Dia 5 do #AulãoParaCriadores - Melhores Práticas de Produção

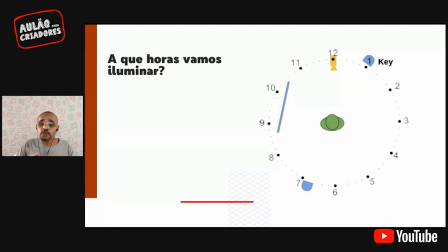[28:42]
Eu vou usar uma outra referência para ver se ajuda a todo mundo, aí para quem tem dúvida, a entender mais ou menos em que posição, em que campo criar uma referência para saber aonde se posiciona cada refletor, que área da imagem fotografada pertence a cada refletor. Não.
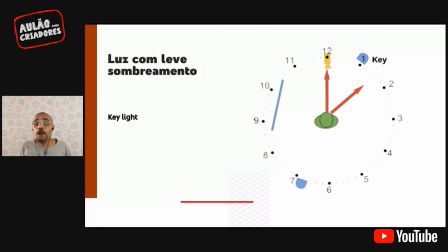[29:00]
Eu tenho um exemplo aqui, ó, marcado com meus pontinhos de relógio, aonde entra o key light, tá? Todo aquele range ali, entre meio-dia, que é o eixo de câmera, até 2:30 ali, ele funciona como key light. É claro que quanto mais centralizado, menos sombra você tem no rosto.
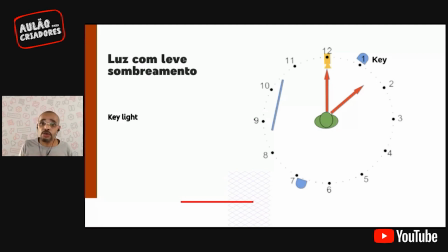[29:20]
Quanto mais lateral, mais cresce a sombra no rosto. Isso é ruim? Não. Isso é bom? Não, não, não. Tudo depende do que você faz no seu vídeo. É preciso você entender, é preciso você entender que tipo de produto você quer entregar para poder saber que tipo de equipamento e que resultado você vai tirar desse equipamento.
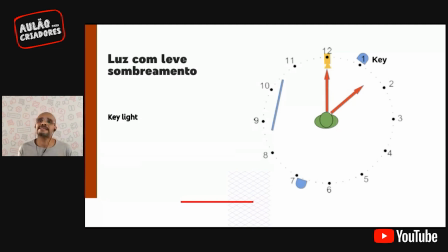[29:37]
Então, tudo esse campo aí é considerado freelight. Se eu descesse esse freelight um pouquinho para baixo para 2 horas, ele começa a entrar em nicho de freelight. É erro? Não, ele não é erro, ele só está em outro eixo. Mas isso vai te trazer consequências na imagem que você vai ter corrigido em algum momento com outro refletor.
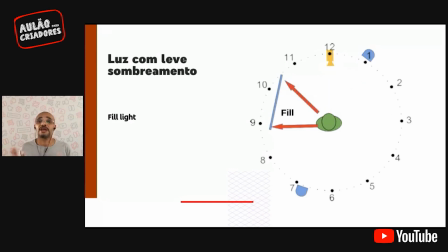[29:53]
Por exemplo, naquele fill light, o que está fazendo essa correção é o fill light. E o fill light, você percebe que ele atua exatamente no horário, lógico, considerando que está mapeado, está espelhado, está invertido, entre 11 e 9.
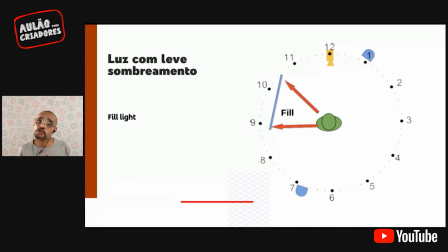[30:09]
Ali entra a luz de preenchimento, porque ele vai entrar nas áreas de sombra para suavizar a sombra que o key light fez, que ele gera uma consequência e uma necessidade de correção. E o contraluz?
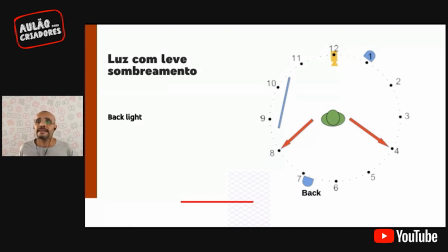[30:23]
Tudo isso aí, gente, é contraluz, tá? De 4 até a marcação de 8 horas, tudo isso é contraluz. Mas qual, o que, que define mais a minha melhor posição de contraluz, já que eu tenho um range tão grande? Primeiro, depende, às vezes tem a ver com o tema, o que, que você quer da fotografia, e às vezes tem que ser com possibilidade.
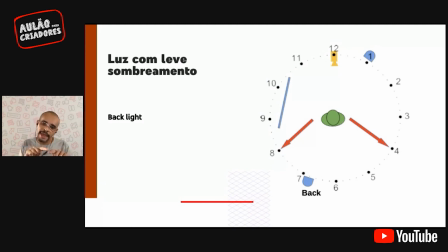[30:42]
Se você consegue centralizar o contraluz, você consegue criar um desenho melhor do seu corpo. Porque é importante lembrar, gente, que o contraluz, a função dele, ele cria volume na imagem. Ele entra na lateral, ele cria dimensão, ele dá textura para a imagem.
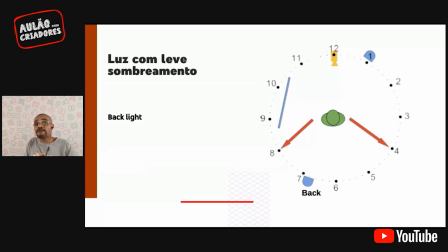[31:01]
E a consequência é você separar os planos. Porque quando você consegue, começa a ver a imagem, o objeto fotografado em 3D, todos os elementos que estão nos outros planos começam a fazer sentido. Sem o contraluz, você gruda no fundo. Então, é importante que ele venha de trás.
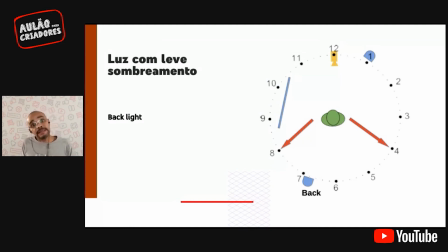[31:16]
E com mais de trás possível, melhor. A não ser que você tenha uma necessidade ou uma proposta fotográfica que ele entre de uma maneira mais lateral.
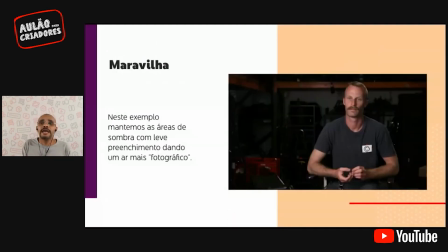[31:25]
Que é o nosso caso aqui. Olha aí. Esse é o resultado daquele plano de luz. A gente tem um contraluz ali marcando muito mais um lado do que o outro, mas você percebe que pela sensação de dimensão do vídeo, você não sente essa necessidade.
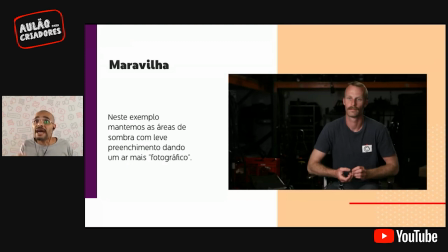[31:37]
Tá? Tá evidente da onde veio o meu eixo de keylight e a sombra que ele gerou, mas essa sombra, mesmo que você ache que não, tem luz ali. Essa luz é rebatida no fill light, ele entra e ameniza as áreas de sombra.
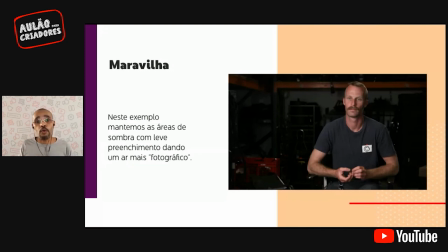[31:52]
Então, essa é uma proposta, inclusive, que é uma proposta que trabalha um pouco mais com contraste, com áreas de luz e áreas de sombra. Isso é legal, isso é muito bonito, isso é bem cinematográfico, eu diria.
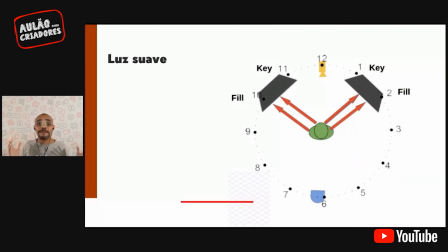[32:03]
Agora eu vou quebrar um pouco isso, vou fazer uma proposta mais cheia, que lembra muito a luz da janela, uma fonte de luz única, muito suave, vindo no eixo de câmera, como se fosse meio-dia. Mas eu vou ensinar uma outra forma de fazer isso. Colocar a câmera na frente da janela e falar lá, a janela está pronta, a luz está vindo.
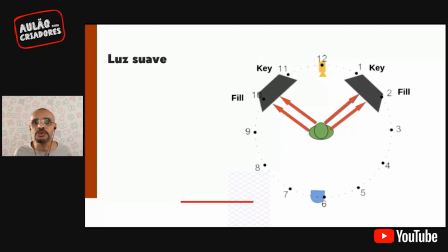[32:19]
Agora, repetir esse resultado com refletores, essa aí é a técnica. Eu tenho dois refletores, fontes de luz suaves, iguais, no mesmo, na posição espelhada, que é a mesma posição do lado invertido.
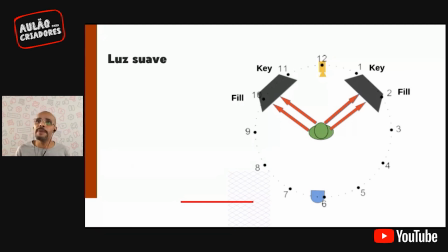[32:34]
E vocês percebem que pelo campo, e pelo que a gente determinou, mostrou, sinalizou como área de key light e área de fill light, esses refletores eles estão tipo metade de um lado e metade do outro. Significa o quê? Significa que esse refletor está fazendo as duas funções.